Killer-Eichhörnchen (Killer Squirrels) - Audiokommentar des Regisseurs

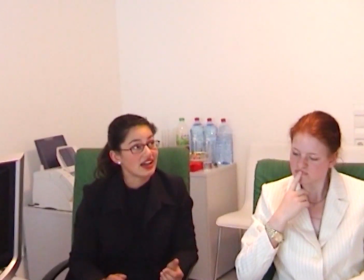Vom Praktikanten erfährt man in der Extended Scene viel mehr.
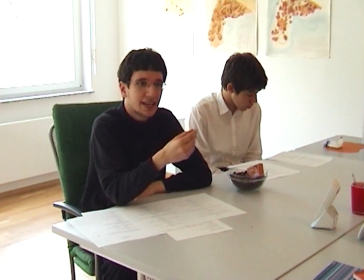Die hier die Werbefrau spielt, mit der Vincenzo vorher geflirtet hatte, als Bella Signorina 1.
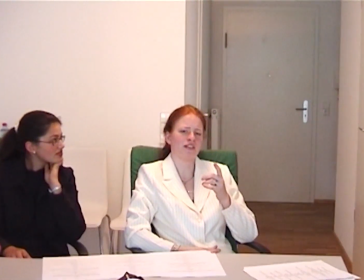Ja.
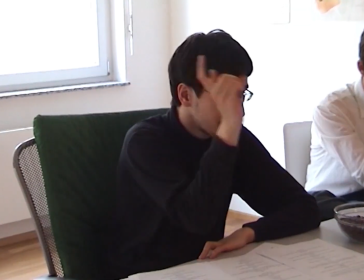Und hier jetzt kommt gleich mal die Idee, dass ein Typ im Eichhörnchenkostüm Flyer verteilen soll, um Dr. Eichhorn beliebter zu machen.
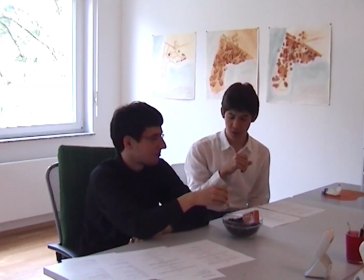Eigentlich sollte das eine Folge des Konsums an Nusspastillen sein im Drehbuch. Ich esse so viele Nusspastillen, dadurch werde ich high und dann kriege ich so eine Idee.
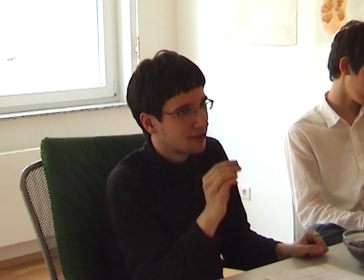Aber ich fand, auch wenn ich das wegschneide, wirkt es sehr gut. Ja, und wenn ich deshalb so komisch grinse, liegt es daran eben, dass ich den Typ gespielt habe, der high an LSD ist.
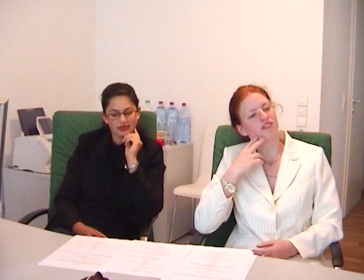Nicht, dass es ein Outtake wäre, weil ist alles so oft gefilmt worden in so vielen Takes. Da hat es kein Outtake in den Film geschafft.
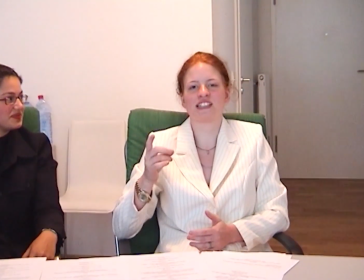Übrigens, diese ganzen Sachen, Corporate Identity und Point of Sale und immer von Customers die Rede,
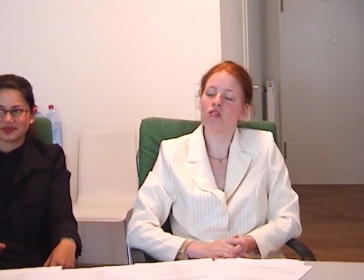ist ein bisschen eine Parodie auf die Marketingindustrie und ihre Sprache, wo so viele englische Begriffe kommen.
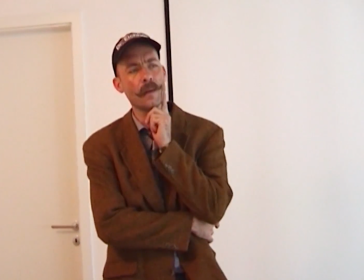Das ist auch das Wortspiel mit Heaven, kam daher.
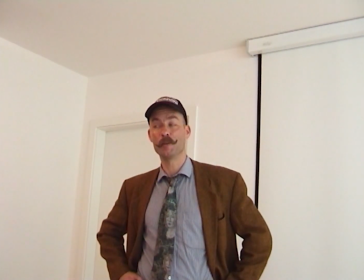Ich fand es einfach lustig, wie man dort spricht in der Marketing, in der Werbeindustrie und wollte da so ein bisschen eine Parodie drauf machen.
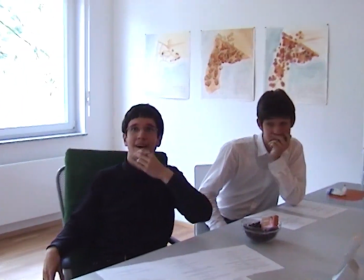Ja, und hier, wer soll das Eichhörnchenkostüm anziehen? Selbstverständlich der Praktikant.
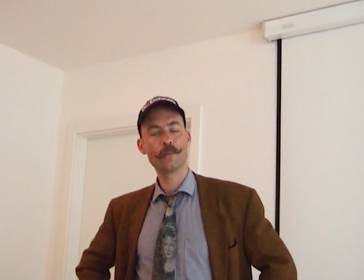Der Bogi-Praktikant. Eigentlich soll er nämlich vom Gymnasium in der 10.
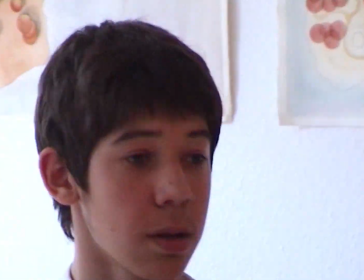Klasse für eine Woche dort sein, um den Beruf kennenzulernen, wird auch in der Extended Scene erläutert.
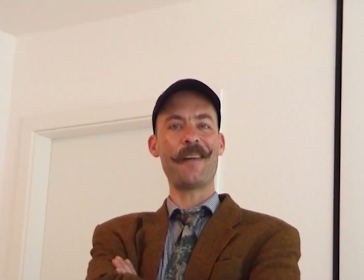Und er hat jetzt seine Bestimmung gefunden. Und Gregors Gesicht hier ist einfach wirklich gut, sein Gesichtsausdruck.
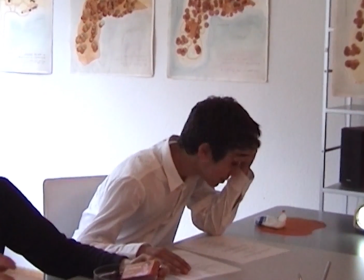So zufrieden mit dem Bart, der auch übrigens am Tag vorher noch gekauft wurde, ist also alles ziemlich aufwendig gewesen.
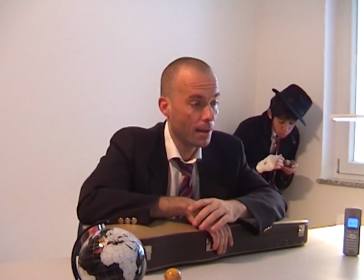Und gleich geht's zurück zur Mafia, ja. Luigi spielt da hinten mit seinen Figuren mit der verbundenen Hand.
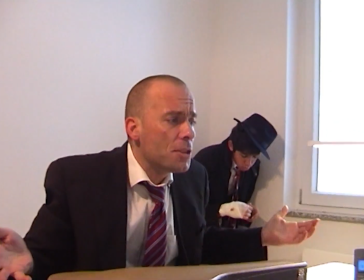Wie sich Vincenzo rechtfertigt, das hat einfach einen großen Spaß gemacht zu drehen. Wir sehen im Mafia-Büro, es ist inzwischen Nachmittag und es liegt die Waffe natürlich dort herum.
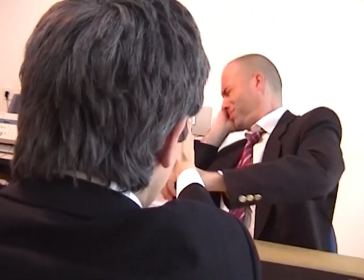Und jetzt bei der Ohrfeige ist ein Missgeschick passiert. Ja, Vincenzo hält sich die falsche Wange.
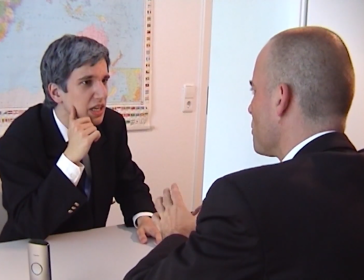Ich hatte, als ich den Film machte, nicht mehr das Filmmaterial gefunden, wo er sich eine richtige Wange hielt.
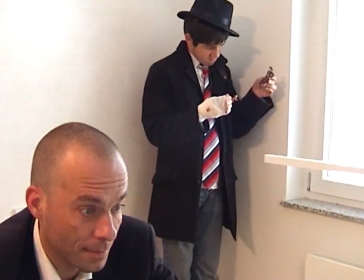Er hielt sich die richtige Wange, aber dann sah man die falsche Perspektive und so. Und erst jetzt, Ende September, habe ich auf einem Band noch einen Take gefunden,
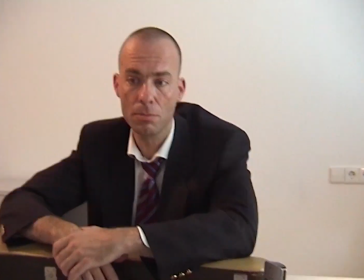wo er sich die richtige Wange hält, aber ich fand es zu aufwendig, jetzt noch in den Film einzubauen und es ist
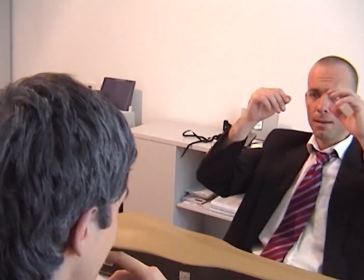ein kleiner, netter Gag, wenn einem das auffällt, dass sich die falsche Wange hält, kann man sich dran freuen. Wir sagen, oh mein Gott, ach, das ist gut gespielt.
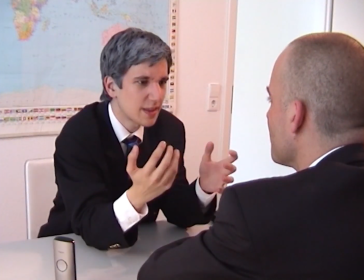Ursprünglich stand im Drehbuch, es sollen 64 Eichhörnchen geworden sein, aber ich dachte dann,
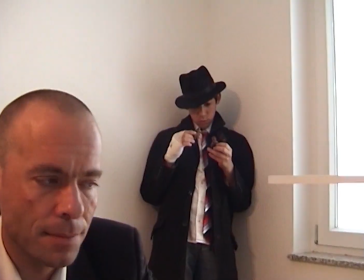im Finale kann er nicht 64 Eichhörnchen erschlagen mit der Goldkette, also sind es eben 8 geworden.
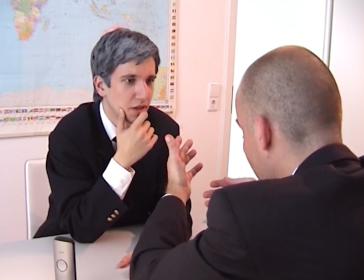Auch für diese Szene, 25 Minuten gefilmt aus allen möglichen Kameraperspektiven.
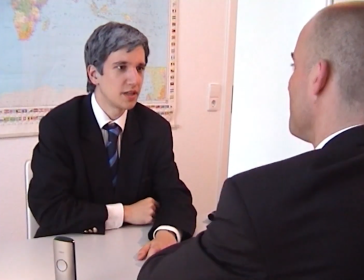Alles, der ganze Film mit nur einer Kamera, also mit jeder neuen Kameraperspektive, mit jedem Schnitt, alles nochmal gedreht, Riesenzeitaufwand.
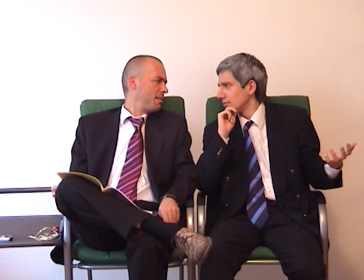Ja, und jetzt kommt gleich die allererste Szene, die wir gedreht haben, die allererste Innenaufnahme, meine ich.
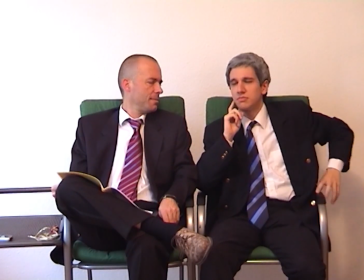Nämlich die jetzt von Arne. Nämlich jetzt.
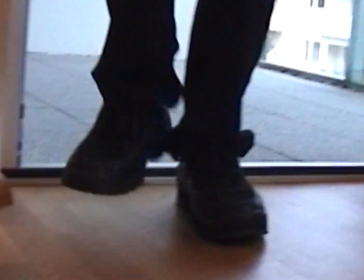Arne, ja, das ist eine Rolle, die ich auch schon in meinem letzten Film gespielt habe und die ich hier wieder aufleben ließ für eine kurze Zeit.
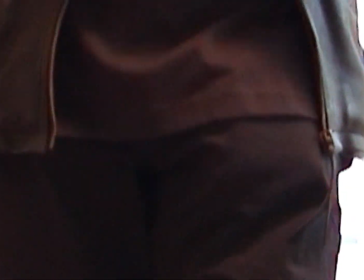Also Arne trage ich übrigens als Waffe das Kamerastativ, also Waffe in Anführungszeichen.
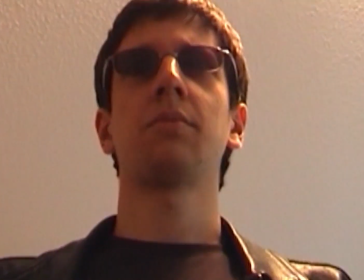Keine Sorge, ist also nichts Echtes. Und in dem bösen Blick.
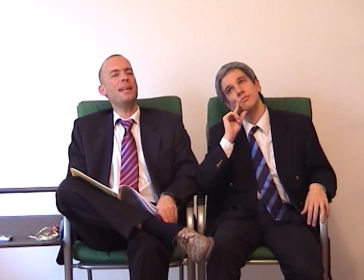Dieses Casting war am ersten Drehtag gedreht und davon war eben am ersten Drehtag der Innenaufnahmen gedreht und davon war Arne eben die erste Aufnahme.
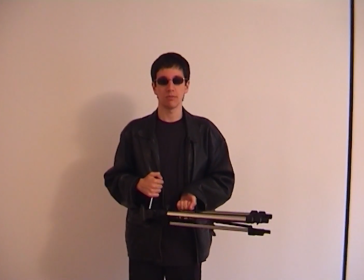Und wo wir hier zu zweit sitzen, war ziemlich schwierig zu filmen eigentlich, weil wir saßen da alleine mit der Kamera vor uns und mussten spielen und ja,
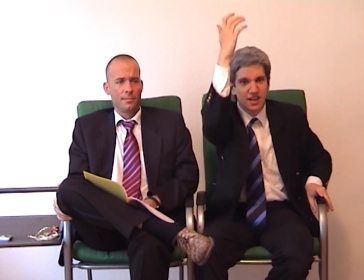dann immer die richtigen Gesichtsausdrücke, den richtigen Tonfall zu finden, war nicht so leicht, ja.
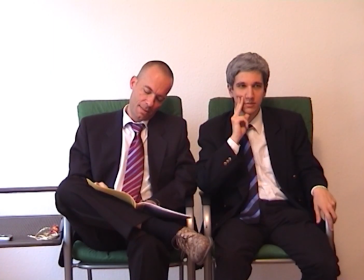Es gab auch da viele Outtakes, die da auch zu sehen sind. Arne ist weg und jetzt kommt einer der skurrilsten Charaktere des Films,
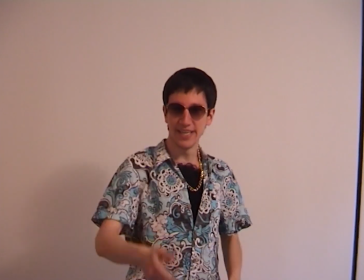nämlich der 22-jährige Student mit seiner Freundin, die 7 Jahre jünger ist.
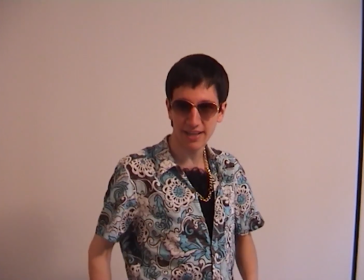Mit dem Hawaii-Hemd, die Sonnenbrille stammt von meiner Mutter aus den 80ern, die Goldkette ist extra gekauft, das Brusthaar-Toupet auch.
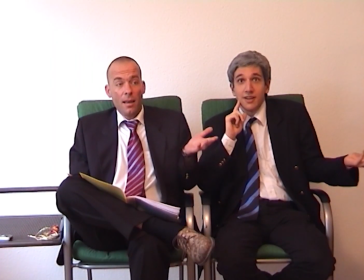Übrigens, das Brusthaar-Toupet verschiebt sich öfters im Film. Acht mal drauf. Jetzt ist es ein bisschen tiefer als vorhin.
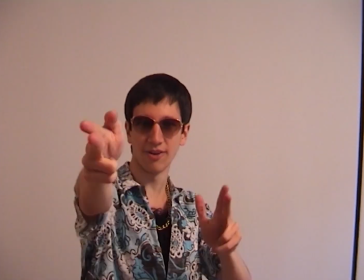Und jetzt gleich, beim nächsten Schnitt, ist es wieder hoch. Oben. Also man sieht, es sind mehr Takes, als man vermuten würde hier dahinter.
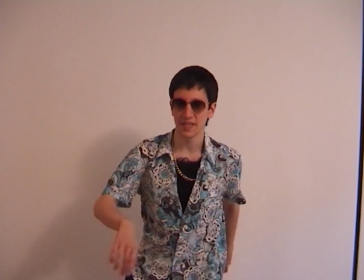Ja, und wie ich da drauf gekommen bin, keine Ahnung.